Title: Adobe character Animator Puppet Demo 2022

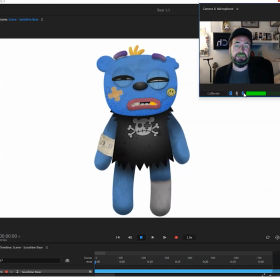391s
Yeah so look as you know anyone who uses Adobe Character Animator you can do two things in regards to vocals. You can either lip-sync you know in real-time, you can talk in real-time, record your vocal directly into Adobe Character Animator and the program will lip-sync
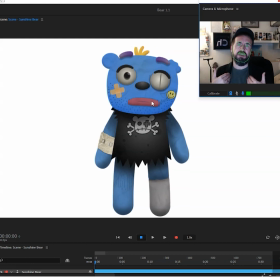408s
in real-time or you can pre-record your audio which is what we normally would do and then you can bring it into adobe character animator and then you can use the automatic lip-sync which works very well they've also got a new feature where you can use SRT closed caption
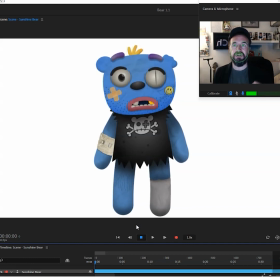426s
that you can set up in Premiere which you can import into the audio file into Adobe character animator to make the lip-syncing even better and then we do like to do our own unique thing of where in the timeline I like to take
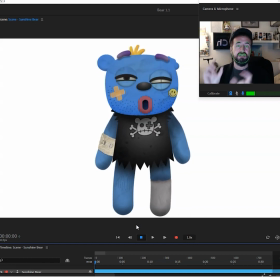442s
off the end and the start of sentences and I'll use an actual trigger
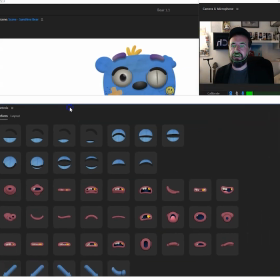447s
so in fact like if you see here I've doubled up all the mouth triggers
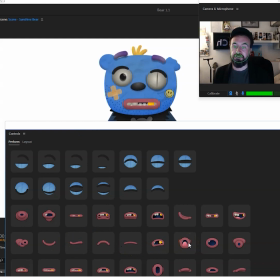452s
visamines as triggers as well so you know you see that if I turn this off a second I've got all those different mouth shapes and yeah the reason I dropped them in is so
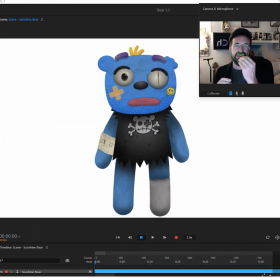470s
the end of the sentence you can see animate in and out because when we set up our visit means I'll keep them I don't look basically
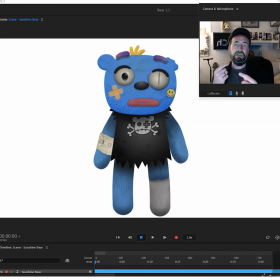482s
you don't want if you use the dober character animator you've got an option where the animation can animate in and animate out but when it's live lip-syncing I don't want to do that because it can mess up the you know the fluidity of the lip-syncing I know that's probably going over
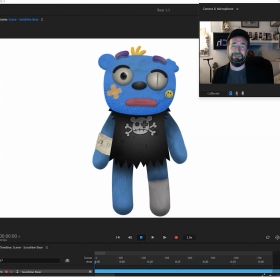499s
most no one's interested in that but there you go might be one person that's interested anyway so like I said just a quick one that's how he looks when I'm lip-syncing in real time right I'm back again
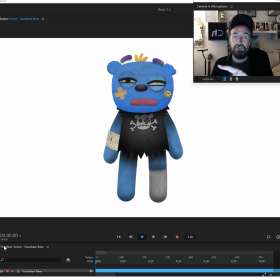515s
one last thing I've just realized looking at this when I'm turning the face you can see that even though like the 2.5 thing i'm on about the nose the facial things and the hair and then you know all this that and everything it's all
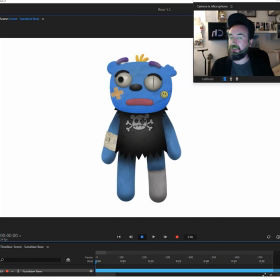532s
moving except for if you look at the texture on the face that isn't
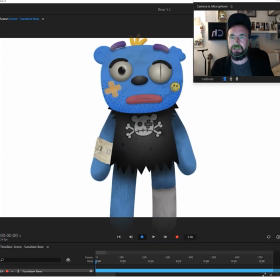537s
moving so if i just zoom in look
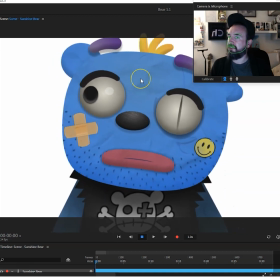542s
down a bit the texture on the face isn't moving and that kind of spoils the whole 2.5 d
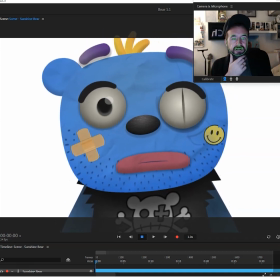549s
element of it so I've fixed that and I'm just going to turn it on now and
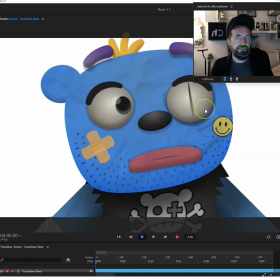557s
now when he turns his head it's a very subtle change but it does make a big difference so
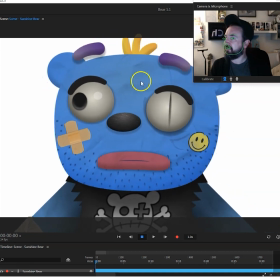563s
the texture the plasticine texture is moving with the rest of the face
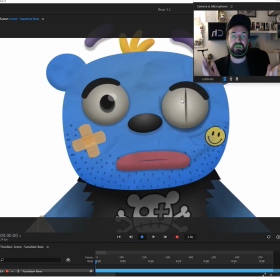570s
again anyone looking at it isn't actually going to notice it it's just going to be a very subtle detail in the background
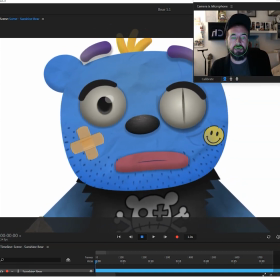577s
and it'll just register that it's moving as it should do but again if i turn that off now you
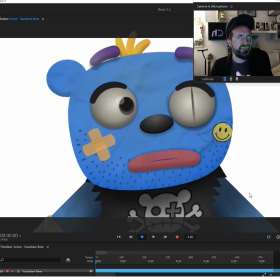586s
see what i mean it's it looks like there's something wrong with the face texture and it kind of spores the
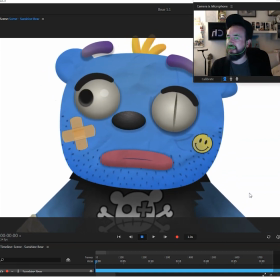592s
whole 3d 2.5d effect so yeah i've just all i've done is i've
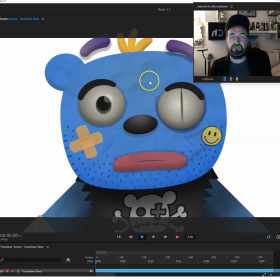598s
gone on I've added a face behavior to the texture that texture is actually mapped clip sorry
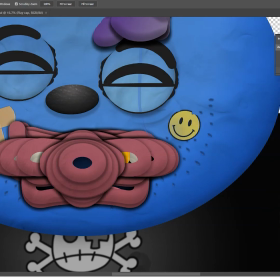607s
to the face shape if we go into the as you can see here that
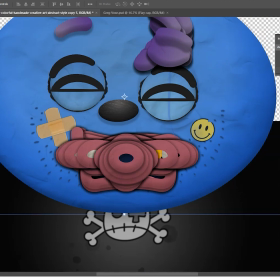616s
face texture is actually quite large I'll just click on that and hide it I've